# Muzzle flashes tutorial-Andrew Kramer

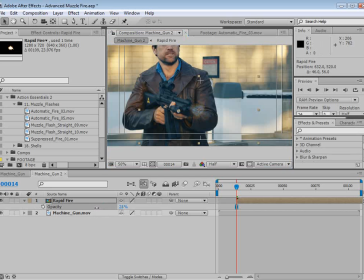[4:03]
And then we can bring the opacity down, and then hit P and keyframe the position.
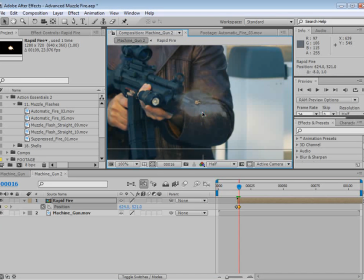[4:10]
And then we're going to move forward and just make sure that our muzzle flashes are lining up with the barrel.
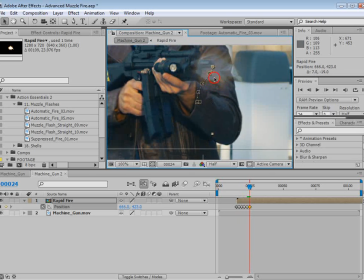[4:18]
Now, if you want, you could,
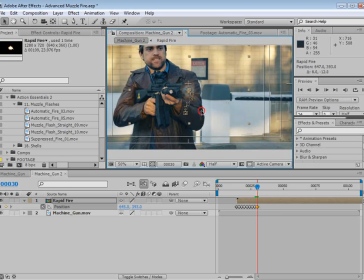[4:21]
use single muzzle flashes and do this, and it might look a little bit better because the smoke might look a little bit more realistic, but that takes a long time, and this is a pretty good way to do it. So take a look.
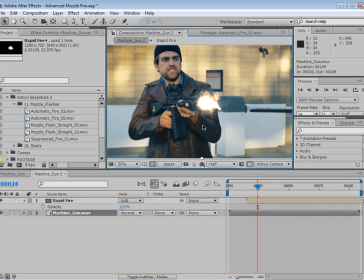[4:39]
We can maybe play around with some transfer modes, maybe even add a glow, stylize glow.
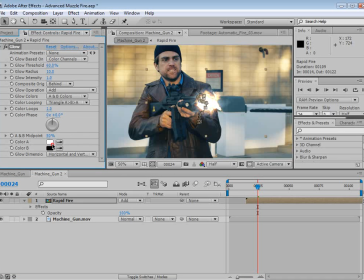[4:48]
We'll set it to AB colors, and we'll make a orange glow. It's interesting, if you want to kind of make your muzzle flashes look more like movie muzzle flashes, just tint them. They're almost always white. You know, they almost hardly ever have any color in them.
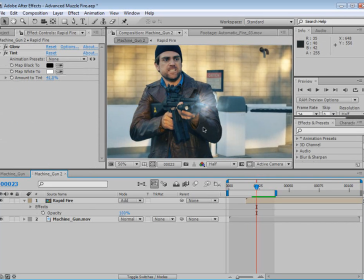[5:08]
Now, we could be adding some light in the scene, and I'm going to go ahead and skip that because there are some tutorials on the website already for adding some reactive lighting. But you could add some lighting to the front of the gun and his jacket and stuff like that, and it would really help sell it.
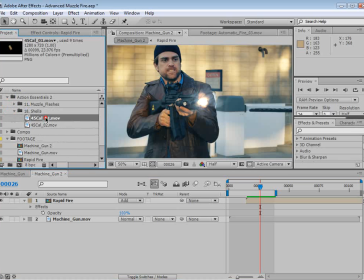[5:24]
But what we haven't really covered before is adding some shell casings flying around.
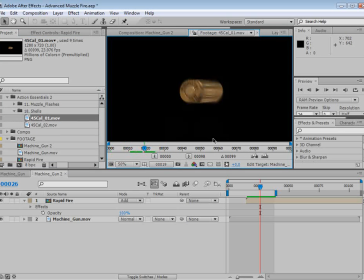[5:30]
So here we've got 2 different shell casings, and what we want to do is say take this first shell casing, bring it out,
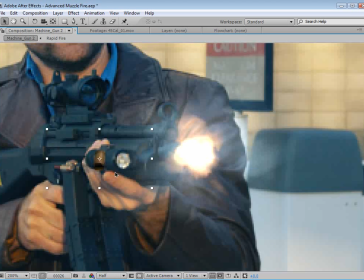[5:38]
and we're going to scale it down so that it looks about the size of a 9mm,
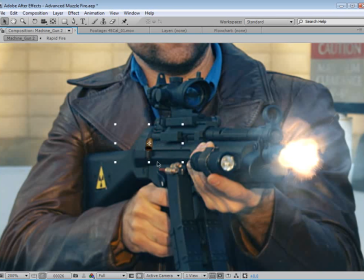[5:46]
and go up to full res here, and then we're going to give it some color correction to match.
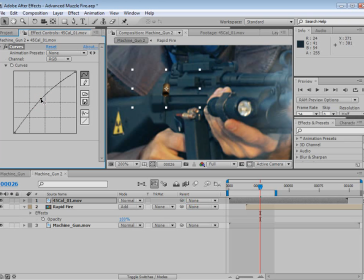[5:53]
So brighten it up a little bit here. Try to match those tones.
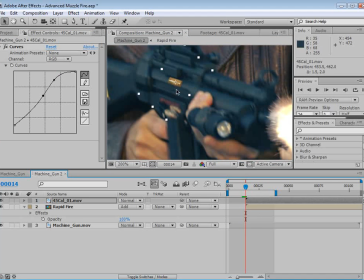[6:09]
Now, it's not going to be perfect, and we could be animating this, but it's going to be so quick you're not going to even be able to tell. So what we're going to do is hit P, set a keyframe,
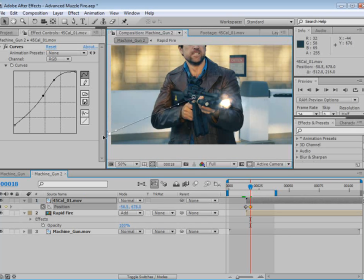[6:20]
and we're going to move forward a little bit, and then we're going to animate this thing off of the frame, just like that.
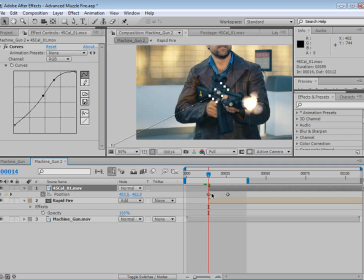[6:28]
And we can make it longer. Now, we're going to select the first keyframe, and we're going to move the handle out in a pattern that looks like it would be traveling if it were actually being ejected.
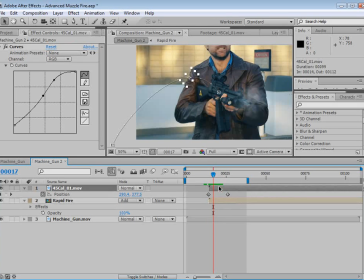[6:43]
And it spins already, it looks good. And then we could duplicate that and say rotate it to start.
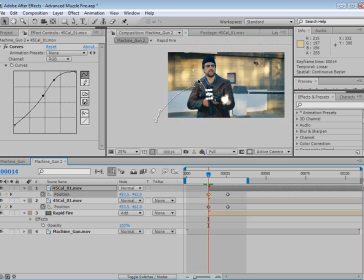[6:51]
And then maybe select its first keyframe and change the curve here, you know, maybe change where it lands.
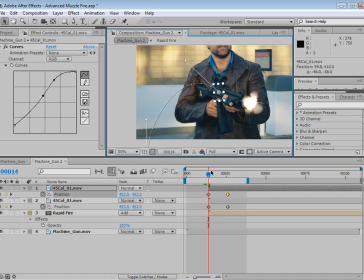[7:00]
And the idea is to make shell casings that don't look like they're perfect.
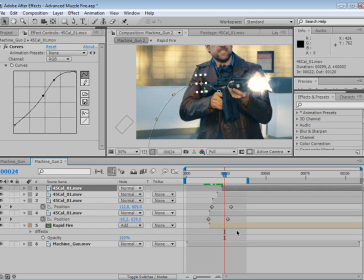[7:08]
Because if we just duplicate these in line, you're just going to see this perfect stream of all of these going exactly the same. And instead, you want to alternate them and play around with you know,
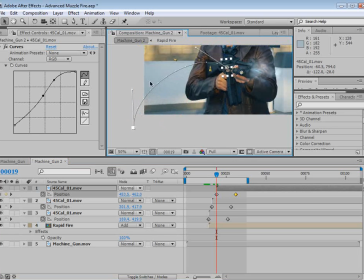[7:22]
the curve, because no 2 shell is going to do the same thing.
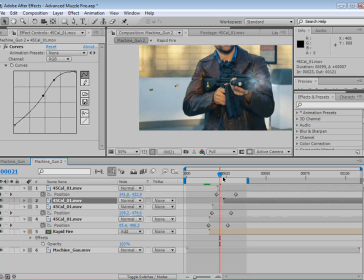[7:26]
So the idea is just to, you know, alternate them and you know, make sure you move the source point
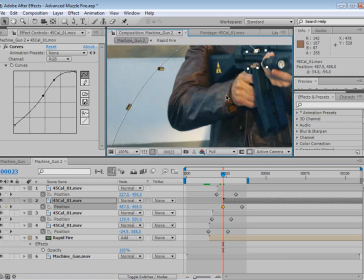[7:36]
to line up where that point is going to come out of.
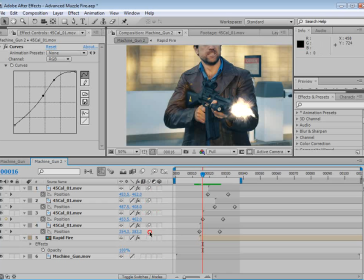[7:41]
And then finally, we turn on the motion blur and turn it on for the comp, and then those bullet shells have some motion blur on them.
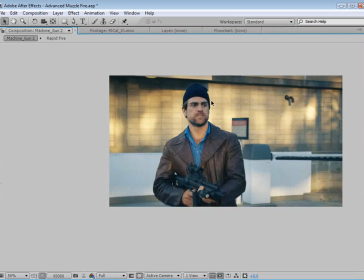[7:49]
And we can check out that.
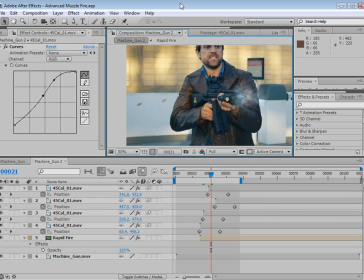[7:53]
And, you know, a good example is to check out some YouTube videos of, you know, guns being fired and stuff, and you can really see how fast these things shoot out. I mean, they really shoot out fast, and you can get an idea on how that should look to, you know, match the speed. And the other thing I did in the original example was I used one of these suppressed firing.